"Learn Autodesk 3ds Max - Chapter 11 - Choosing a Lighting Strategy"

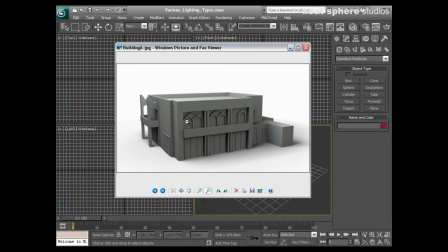4:17 With global illumination, these areas which are slightly darker here would actually be lighter, and there wouldn't be such a harsh edge of shadow between dark and light there, as we can see here. So it's pretty obvious what can be achieved with that. It's a reasonable quality, don't get me wrong.
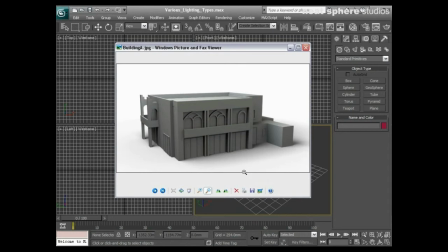4:33 I mean, it's fairly good. It's a little bit quicker in time than making a global illumination render, but still looks pretty good, still like it.
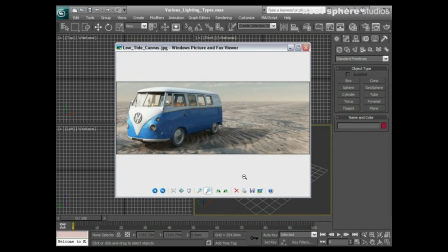4:42 And what we've got here, this is something called high dynamic range lighting. Now, this is where we use a image, also known as image-based lighting, obvious reasons.
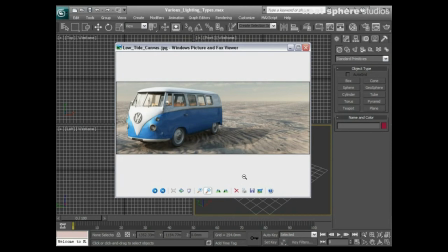4:55 And the high dynamic range image is actually a 24-bit image that has 8 extra bits of luminosity data per pixel. And from that, we can then derive where the light will be coming from.
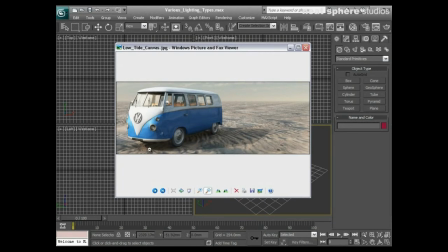5:10 Okay, so with this, it's actually a mix of high dynamic range lighting and a direct light source, which is giving us this very harsh shadow. But we know that this is a high dynamic range image because the light, the area just over to this side of the van, which looks lighter, is where the sun is coming from.
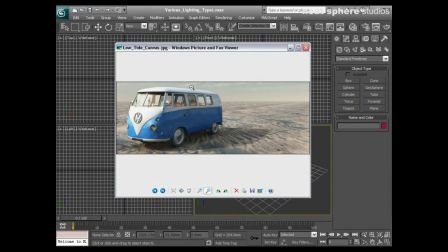5:27 But we've also got this very, very beautiful sort of fill light going on here, this bounce light happening in this direction, or this side of the van. And what's great about it as well is that it matches the sky and it matches the rest of the environment that this van is in.
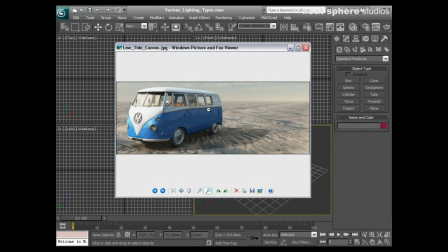5:44 So we're really looking there at something that's a little bit more advanced, but it's really rather quite cool. I'd use this if I had a piece of CG that I wanted to put over the top of a live action plate or a photograph. And I'd probably want to try and take a high dynamic range image at the time when I was,
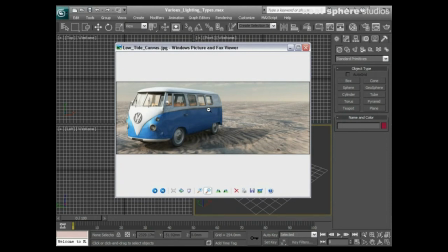6:03 when I was taking my photograph that I was going to put 3D over, and that would help me sort of match the lighting conditions. And that's really what high dynamic range lighting is all about. Giving that high-end feel and look that sort of you can't tell whether it's a real piece of
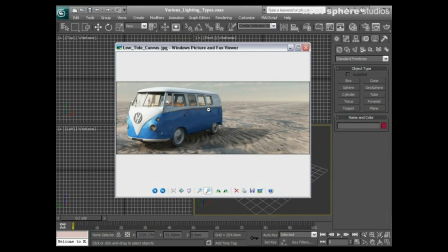6:22 camper van here or whether it's a CG camper van. So what we've done here is we've just briefly sort of gone through and had a look at several different lighting ideas, and we've just talked about the strategies that we would employ.
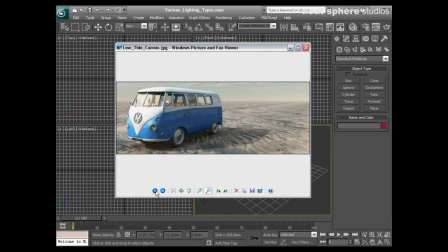6:35 For something like this where I'm putting CG over a live plate, I'd want to use a high dynamic range image so I could match my lighting to the background.
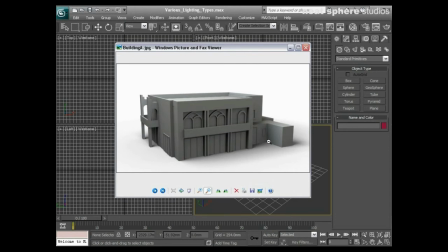6:43 In this instance, I just wanted a very quick sort of bit of lighting that was going to give me shadows and an even lighting effect, so I used a dome light.
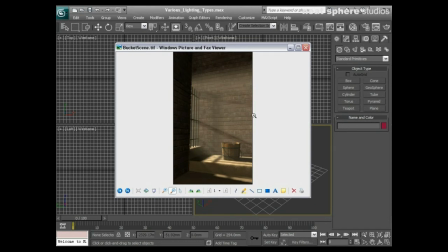6:51 Here I used a direct light because it was cheap, it was simple, it was quick, and it gave me a great look and feel.
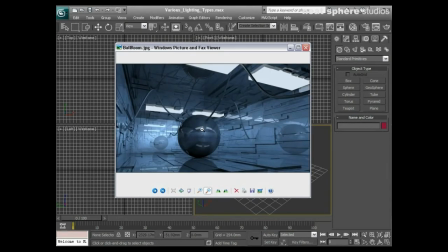6:57 In this instance, I used solely global illumination, where these areas here, which were materials, actually emitted light, and that's bouncing around the scene and it's flying around and it's sort of decaying over time. But what you're seeing here is a really nice, evenly lit scene, appearing to be lit from these light sources up here.
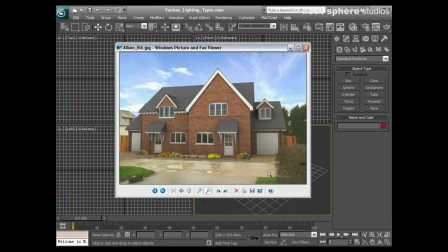7:18 And here what we've got is a final piece that was done using the daylight system. This was an exterior render, and I would probably, for exterior architectural renders, always use a daylight system.
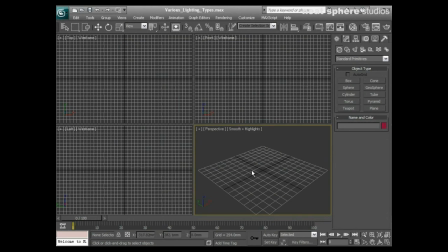7:31 So with that said, we're going to end this tutorial and we're going to move on to looking at each one of those specific lighting techniques in detail.